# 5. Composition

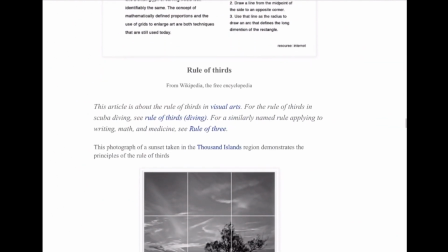4:06 We didn't rely on a golden section, and partly because, like in this image,
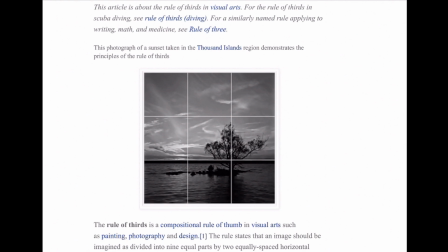4:14 the idea of this rule of thirds, we didn't really do that because it would mean that we would compose every picture the same way. Everything would land on these thirds, and that's really, really boring.
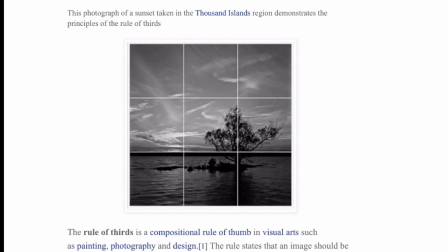4:26 It'll take your audience and put them right to sleep if you do that. So to be aware of this breakup, this rule of thirds, of golden section and mathematical relationships,
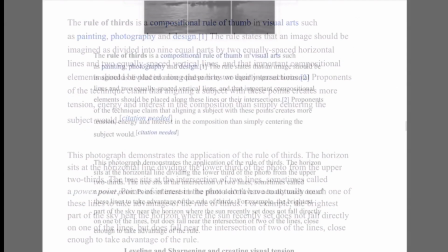4:38 they are there, they occur, and that's good, but it depends on what you want.
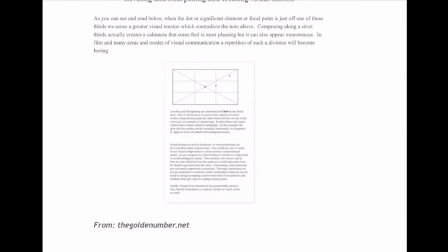4:43 Now this is an example of leveling and sharpening.
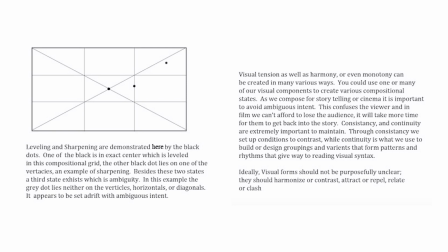4:48 But as you can see on the image up above, I did break it into thirds. So we're looking at our idea of rule of thirds. And I put a dot in the middle. okay, right in the intersection of that. And the dot is just static. I put another dot right along the line of one of the thirds.
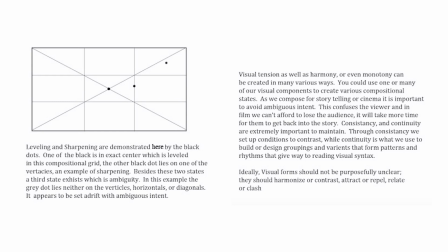5:08 And then the one up in the upper right, I put it off of the line. It sits outside the third, okay? And it sits outside of that diagonal. So when we look at compositions, if we break them down with a grid into thirds or any grids,
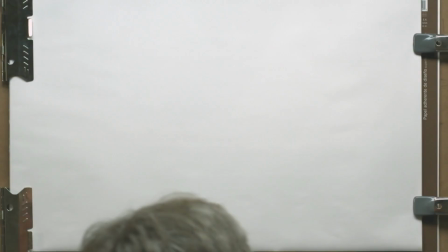5:26 things that line up on some of those, we end up getting more of what we might feel as a harmony.
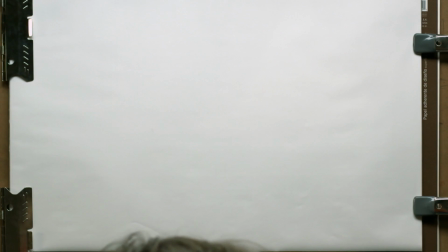5:34 When something sits off of those, we create tension. Okay?
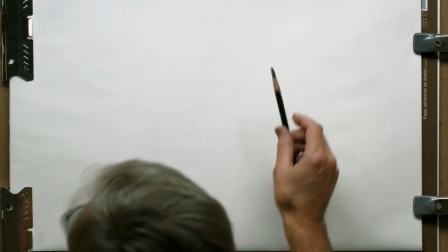5:40 So even if I took
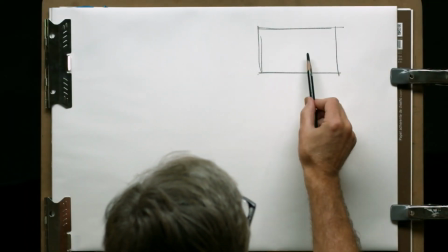5:45 an image like this, and let's just say that I placed a figure here.
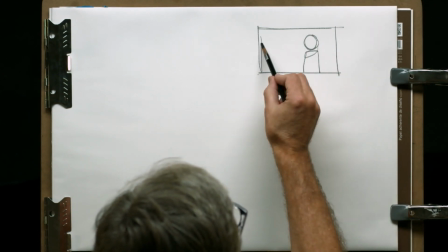5:54 Okay? I'm looking at this here.
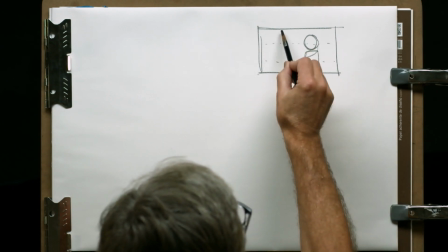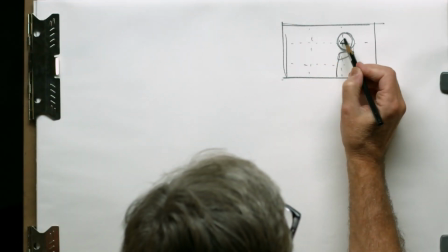6:03 Okay? So I'd make sure that I get their nose here and their eyes here on this side, right?
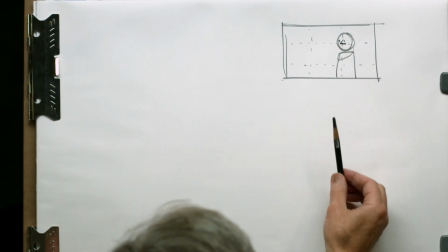6:11 So I'm kind of looking this way. That's going to be a little bit more passive or feel a bit more stable
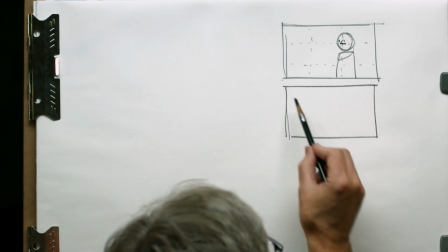6:21 than if I took this and I take my thirds.
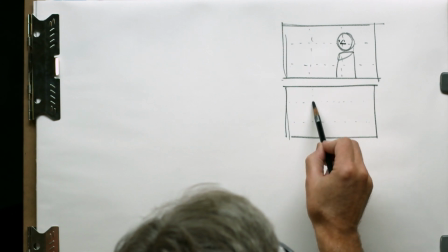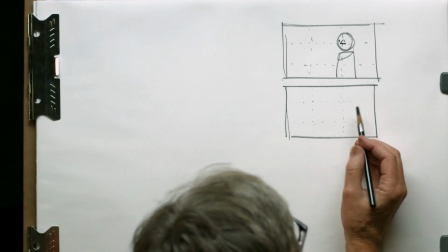6:32 Okay, if I take my thirds and I put something off of this,
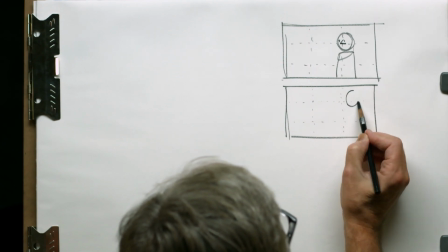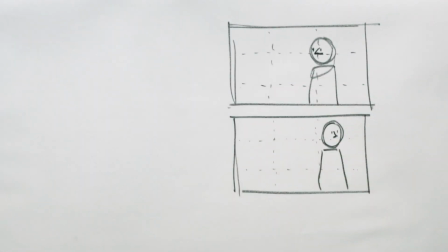6:50 okay?
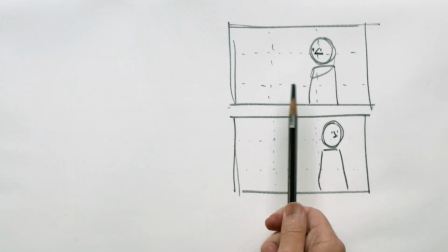6:51 Now, if you take a look at these two images, you see how this one feels more stable, more harmonious, and this one has a little bit more tension, okay?
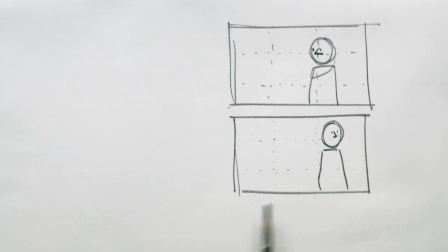7:00 It might feel it's a little bit more interesting. It might feel like it has a little bit more tension. And there's two things that are happening. One, it's off of this, it's off of these thirds. And the other thing is I've directed his eyes this way, and I'm creating tension here.
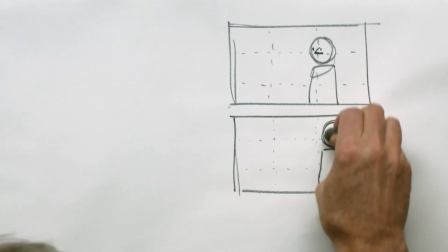7:19 If I turn his eyes the other way,
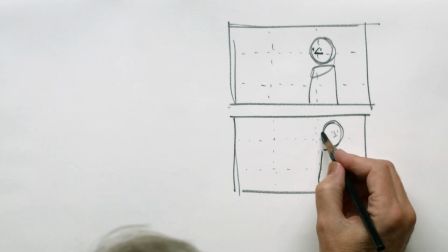right? I can turn his eyes the other way. I'm still getting tension, right?
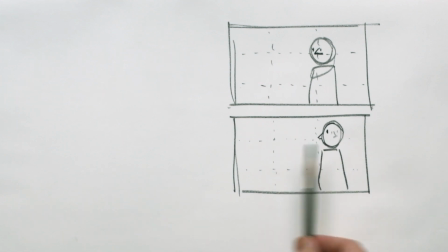7:34 Because I'm not on that area. This one still feels a little bit more harmonized, more balanced, because it sits on those thirds. But going off of this, it's like after our classical period of architecture where we had things sitting on these
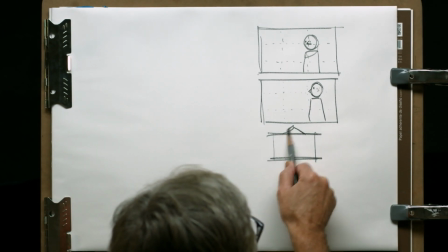7:53 balances, right? Things were sitting on
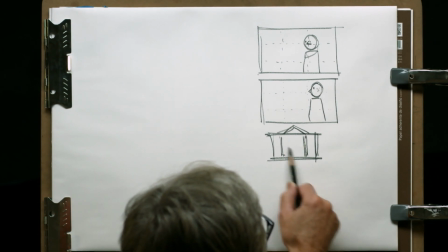8:00 these golden sections, okay, of more classical type of architecture.
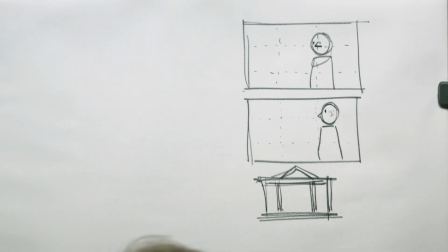8:09 After that, we end up with this.